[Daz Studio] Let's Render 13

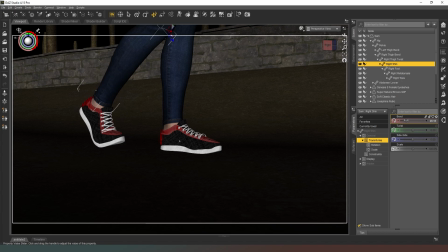243s
come on give me a good angle 37.55 is too much oops let's go with 38 38. No better let's try 39 much better okay now we can
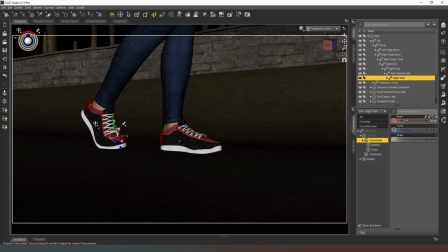261s
unbend the toes a little bit so they're actually flat on the ground and then we can come back to the right shim let's say 40
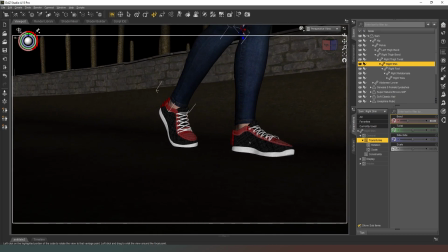272s
now and see what happens okay so now she's actually I don't know what kind of surface the
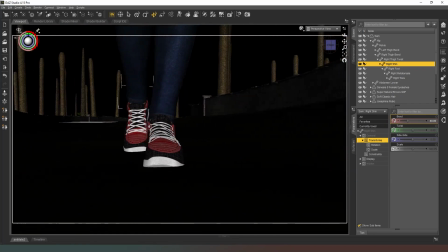280s
artist who invented who came up with this
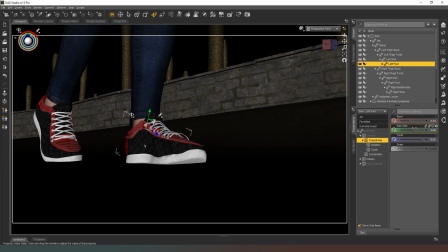284s
product was anticipating so we need to just adjust this a little bit,
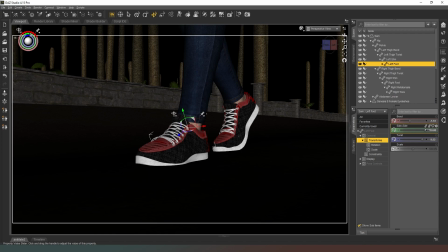290s
a little bit of clipping through the floor is fine but that's too much so let's just try twisting
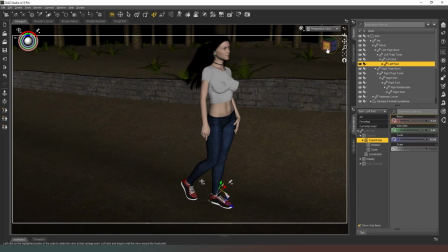300s
it's okay, we're just not going to focus on our feet very much, that's fine that works so she's walking along quite happy,
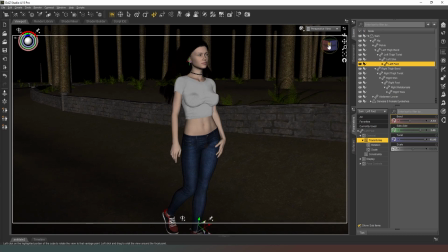308s
very casual your walker and so we're going to have her first shot
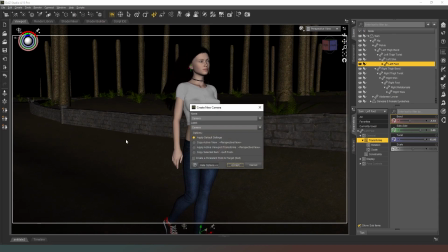314s
she's going to be looking at the camera over this way so we'll pop a camera where the main
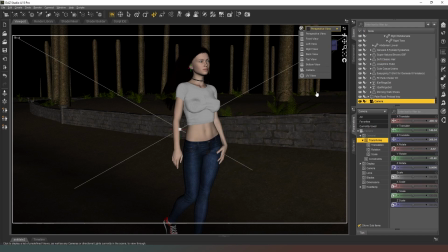319s
character will be and then we can adjust this camera jump to it now the main character is probably about i want to say 1.8 meters tall
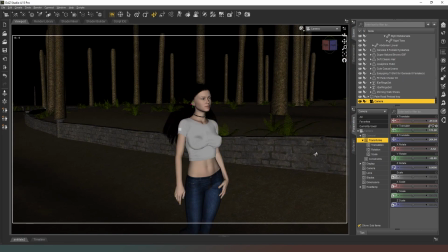334s
so we can adjust that a little bit don't want it to be up ridiculously low or ridiculously high but we do need it to be kind of roughly where his head would be for this shot she's going to be making eye
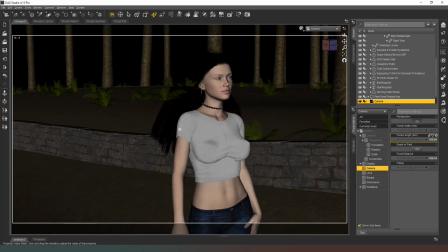346s
contact with the camera so this this camera is going to be the main character's point of
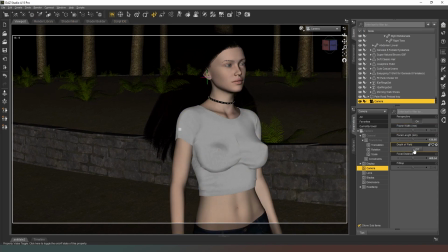351s
view so we need to apply depth of field come out
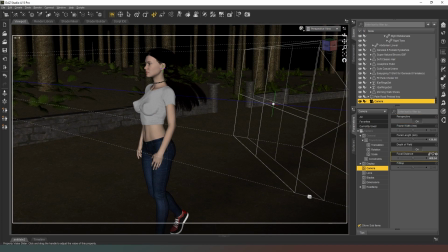356s
there go into perspective view pull our focal distance back focus on her eyes and then we're going to actually open this up a little bit so that the background isn't too blurry we don't want too much there cool so now we've got that we can turn her head
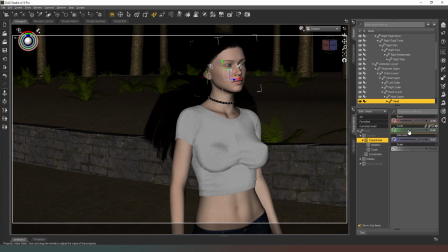374s
she's looking straight to the camera so a little twist over this way and then we're going to give her eyes looking straight at the camera perfect door